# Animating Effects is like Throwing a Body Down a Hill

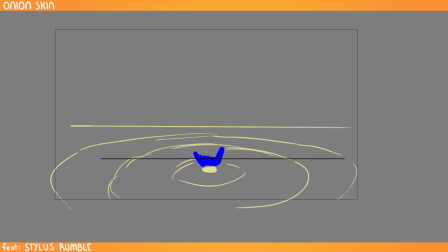(12:18)
When you're working with effects, perspective is so important. I cannot emphasize enough how important perspective is, because if you have your water is like this and your little character is standing there and doing like,
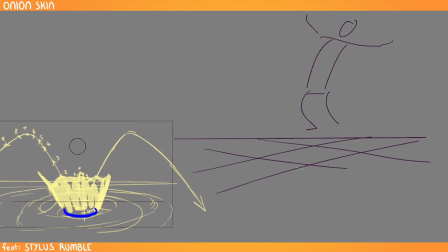(12:34)
oh, I'm doing character stuff, yay, and your splash is on a different plane, like your splash is doing this, like it doesn't make sense. Like your water has to follow the perspective of the ground plane or it looks wrong.
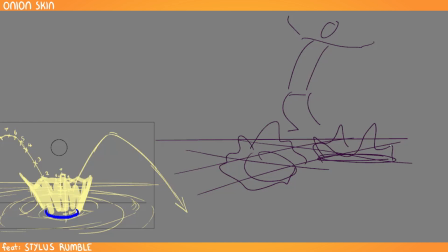(12:54)
And you might not know why. You're just like, this splash looks jacked up, and it's because the perspective is bad.
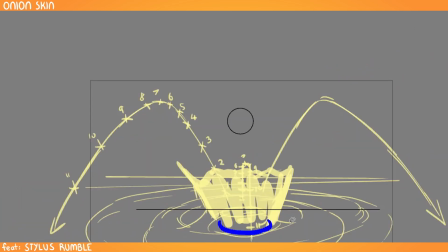(12:59)
So perspective is hugely important. This ring thing you had, another great idea that was abandoned immediately. That's so confronting, because I felt like it was helping me,
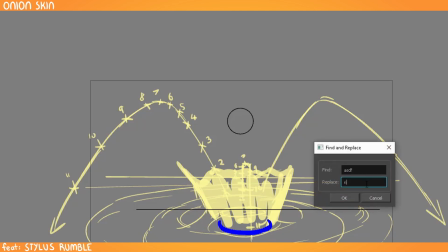(13:13)
like I was using it a bit, but I guess... Yeah, you had so many great ideas, but you were panicking.
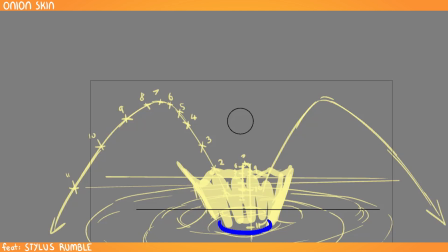(13:20)
So you were like picking up a spatula and you were throwing it away. And you were picking up a knife and throwing it away. And you were trying to like chop something up and cook it. But you were like, do I need a spatula? No, it's not going to do everything for me. I'm going to just throw it away. It's like, but you need it for something. Just keep it. No, it's like, what do you... Stop, bring it back. Okay, so I need to take a deep breath.
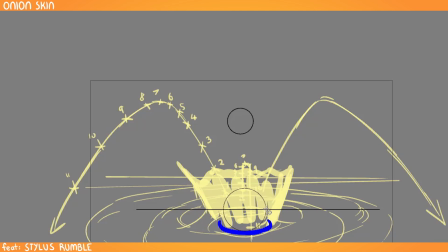(13:38)
Yes. Absolutely. Like, this is supposed to be fun, okay? Yes.
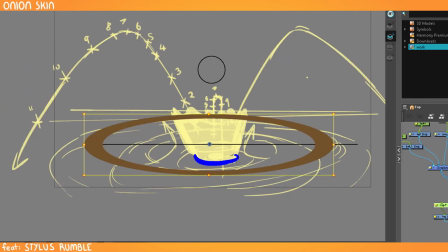(13:43)
So you've got this ring, and you can use the ring along with the ball as a reference.
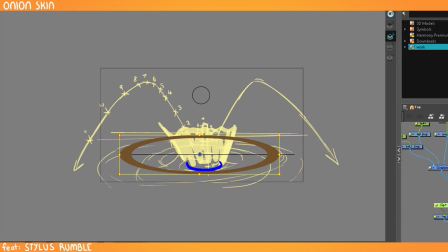(13:51)
So once your impact hits, it's going to create ripples like this. But it's also the splash itself, the bowl of the splash is going to slowly expand.
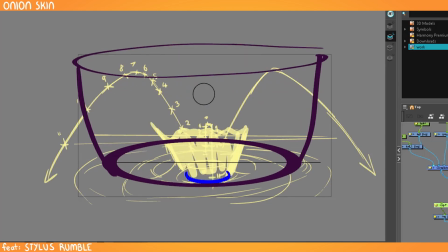(14:06)
Or not slowly expand. It might quickly expand. It might start quickly and then go out slower. Again, this is another thing where you can use timing as style, because it's something in effects. It doesn't need to be right. It just needs to look cool. It just needs to look like it's right.
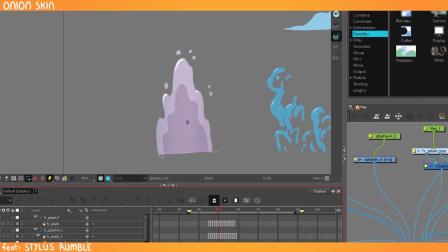(14:22)
It doesn't need to be right. All right. So if you look at the ring here of this one, it's slowly going out, and then the ripples as it impacts all go out. Everything is going out all the time. And my splashes don't have those little bloopies in the middle.
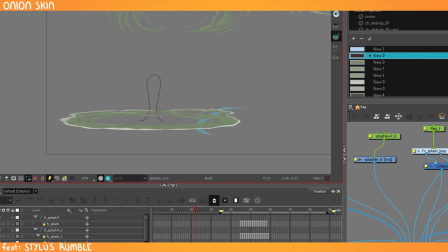(14:39)
I know this isn't the best color, but you know that like bloop that comes up? Because there's characters in the splash. There's a character in here going, yay, I just did a thing, right?
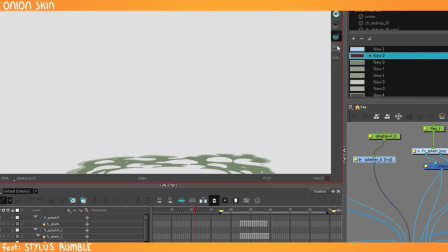(14:51)
So my splashes usually have, I'll do the backs on the color art, not this one. I'll do like 2 layers where it's like a front and a back of the splash so that you can jam the character in the middle.
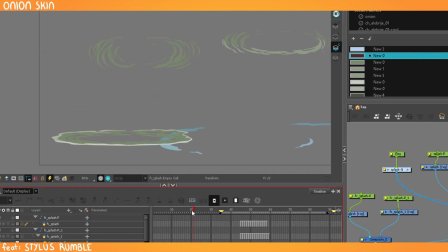(15:04)
That way you don't need to use cutters because I'm lazy. And see, everything is always going outward. Always, always, always. The reason that bloopity bloop comes back up is because when something impacts the water, so here's like an orthographic view of the water,
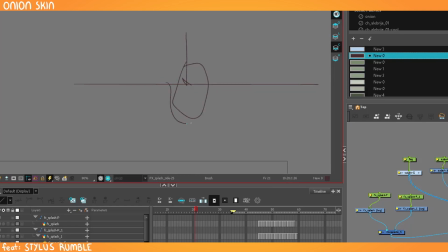(15:21)
the rock or whatever it is will create a hole in the water like this. And so the water that was in here is being pushed out. That's what causes a splash. Does that make sense? Yep. So then once the rock is like gone and away, there's a hole here.
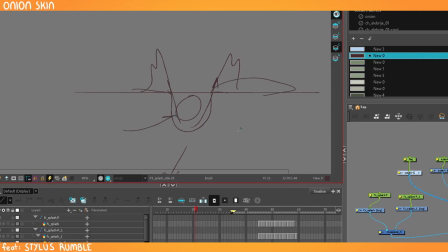(15:39)
And once this is out of the way, this water down here fills in the hole and does that.
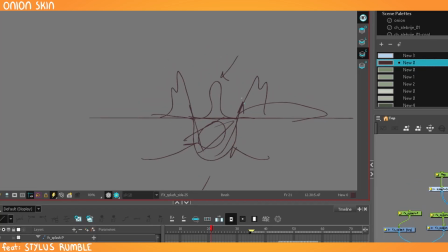(15:48)
That's what that is. Does that make sense? Yeah, that does. So it has nothing to do with the stuff out here. That just goes away. It's doing its thing. It's all its energy is going out here. And then water from underneath fills the hole and comes up in that little bloop. So if you're doing the demo reel splash, then you'd have that there.
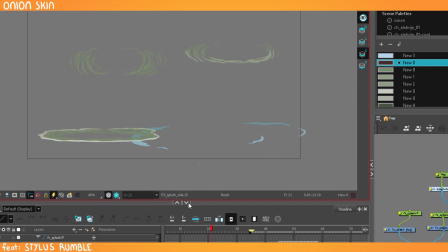(16:06)
But in production, I don't think I've ever put one there because there's stuff in there. There's always something being splashed, yeah. Yeah, if I ever do it, I'll put it on a separate layer because if you have to put a character in there, because you're always reusing splashes because they take so long.
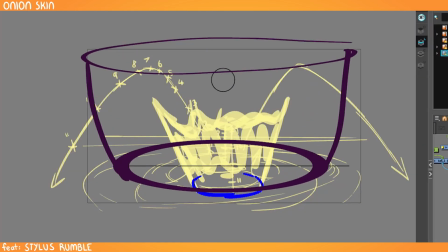(16:21)
Okay. So there you go. There's your bowl. So then you can combine these ideas.
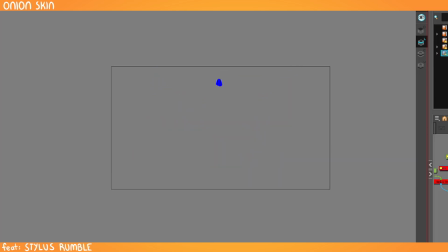(16:27)
So like the shapes aren't bad. If you look at like American cartoons, the splashes are very different than Japanese cartoons. And even within either genre, there are subclasses of water. You saw the different shapes that mine had from like 2 or 3 different shows.
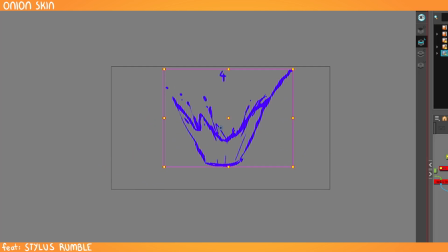(16:46)
So don't worry so much about what it should look like. Worry much more about the mechanics of it and just figuring how to get it right. So I just took yours and adjusted the timing on it. So this is your drawings. I just adjusted the shape and timing a little bit. The right one. This one's just, I'm just playing with the timing. Yeah, that's...
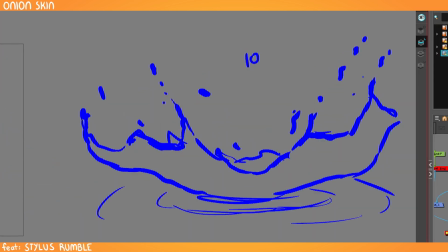(17:06)
Wow. And it's already better. Yeah, that does feel a bit better. So...
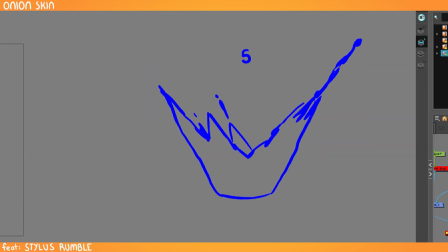(17:11)
Can you show me the exposure frames? Zoom in. So yours is just all on 3s.
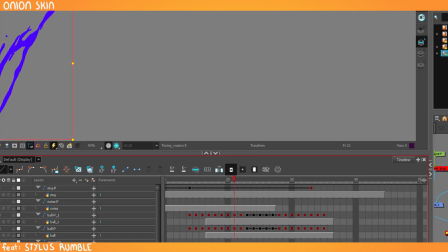(17:16)
Yeah. And then mine, I put a whack of them on 1. So I sped up the beginning by a ton. These are on 2s. And then 3 of them are on 3s. And then back to 2s and 1s. So I just sped it up a lot. Cool.
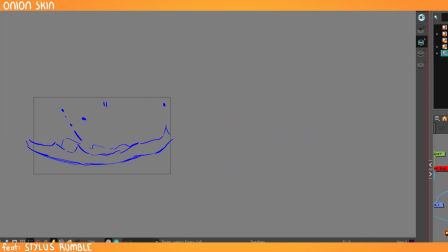(17:29)
Because a lot of it, like the initial splash when it's going up, that's when all of this has the most power. That explosive early days. And it wants to go up until it runs out of juice. And then it falls down.
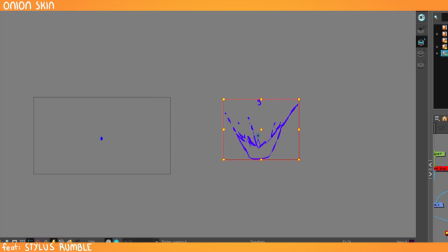(17:42)
So that's when you can get that hang time because it's the fight between the power of the splash going up and gravity. Got it. So that's where the hang time is. There are those 2 fighting forces. And once it starts going down, it cannot go up again.
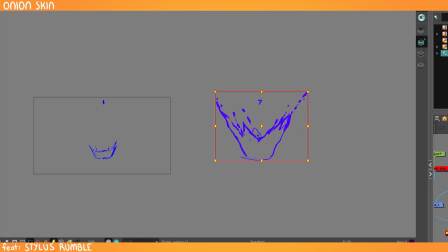(17:57)
This is something I see all the time. Things start to go down, but they go up a little bit, or they can't go backwards. A lot of beginner splashes, like this little bloop, will start falling and then fall like this.
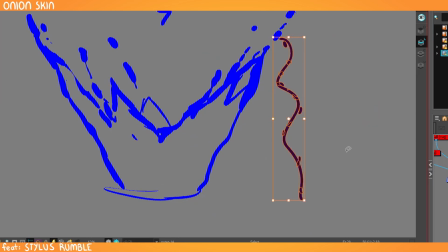(18:12)
In like a jaggedy line, it can never do that because there's no force to bring it back.
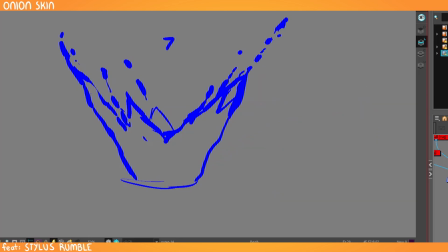(18:18)
All the force is going out. So once this little dude is on his way, he has to keep going in that arc. Every single bloop has to follow the arc. Oh, okay. Whereas I've got ones they don't move out enough.
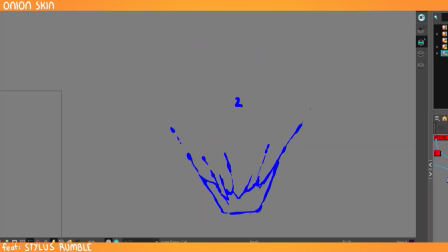(18:32)
They like some sort of force is holding it back a little bit. Yeah. So I would just like each of these like tendrils or whatever you can treat. You can, like, once you get that rough, like, I'd rough in like this. This is my rough.
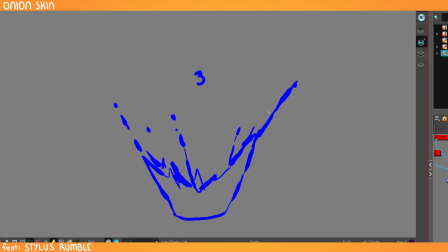(18:47)
So the next thing I do is I'd say, okay, this guy, letter A, we're going to follow this guy and make sure his arc makes sense. Okay? And you could even just do this part. So this is the tip of this guy.
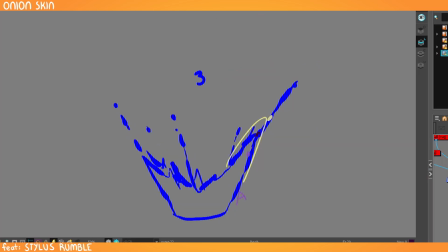(19:02)
And these dots have to make sense. Maybe I'll do it all on one so we can see what your actual arc looks like. Boop, boop, boop. Same place. Now it's kind of up there.
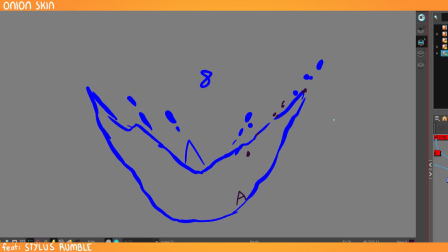(19:16)
Now it's in the same place. I see. Now it's up here. Okay. You see how that's not an arc? So it goes up 2. Now that you mention it, yeah. Stays for 2 frames. Goes up, stays for 2 frames, and then does that.
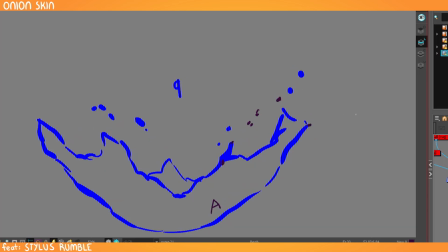(19:28)
I'm like, that. You're back to the lightning, and that's not what an arc looks like. So then we can follow this guy all the way down.
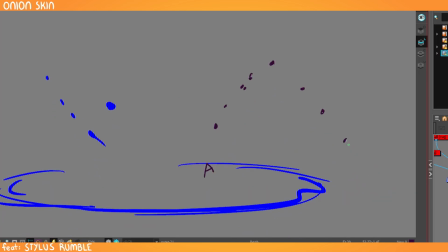(19:36)
He just disappears. So this should have come out more to like there. Yeah. Yeah. So if you just take each of these guys, so now we can take this guy.
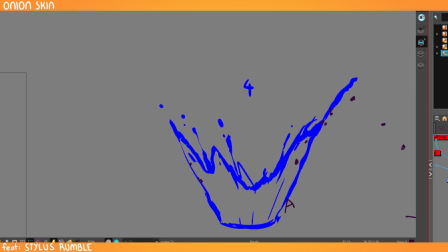(19:47)
You can follow his arc, should he have one. So there you can see here, here, here.
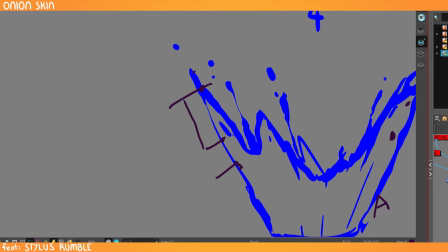(19:54)
How did he gain energy? So then he's going up here.
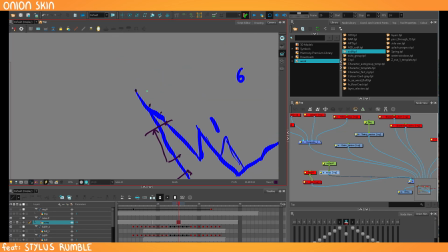(20:00)
We're going to the very tip. Like, okay. And then he's going this way. So now he's got like a Christmas tree of an arc. So this is why I was making like the bouncing ball joke, because this is not an arc. This is a tree. No, it's not an arc. It's not.
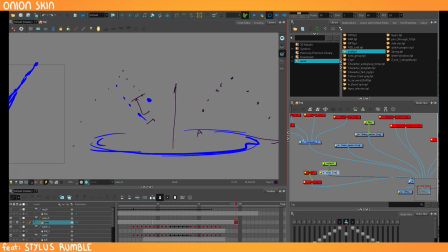(20:22)
Yeah. Right? Yeah, so if you have those steep angles, it goes up and it goes down again. Uh-huh. And if you have the long angles, it goes up and it goes down again.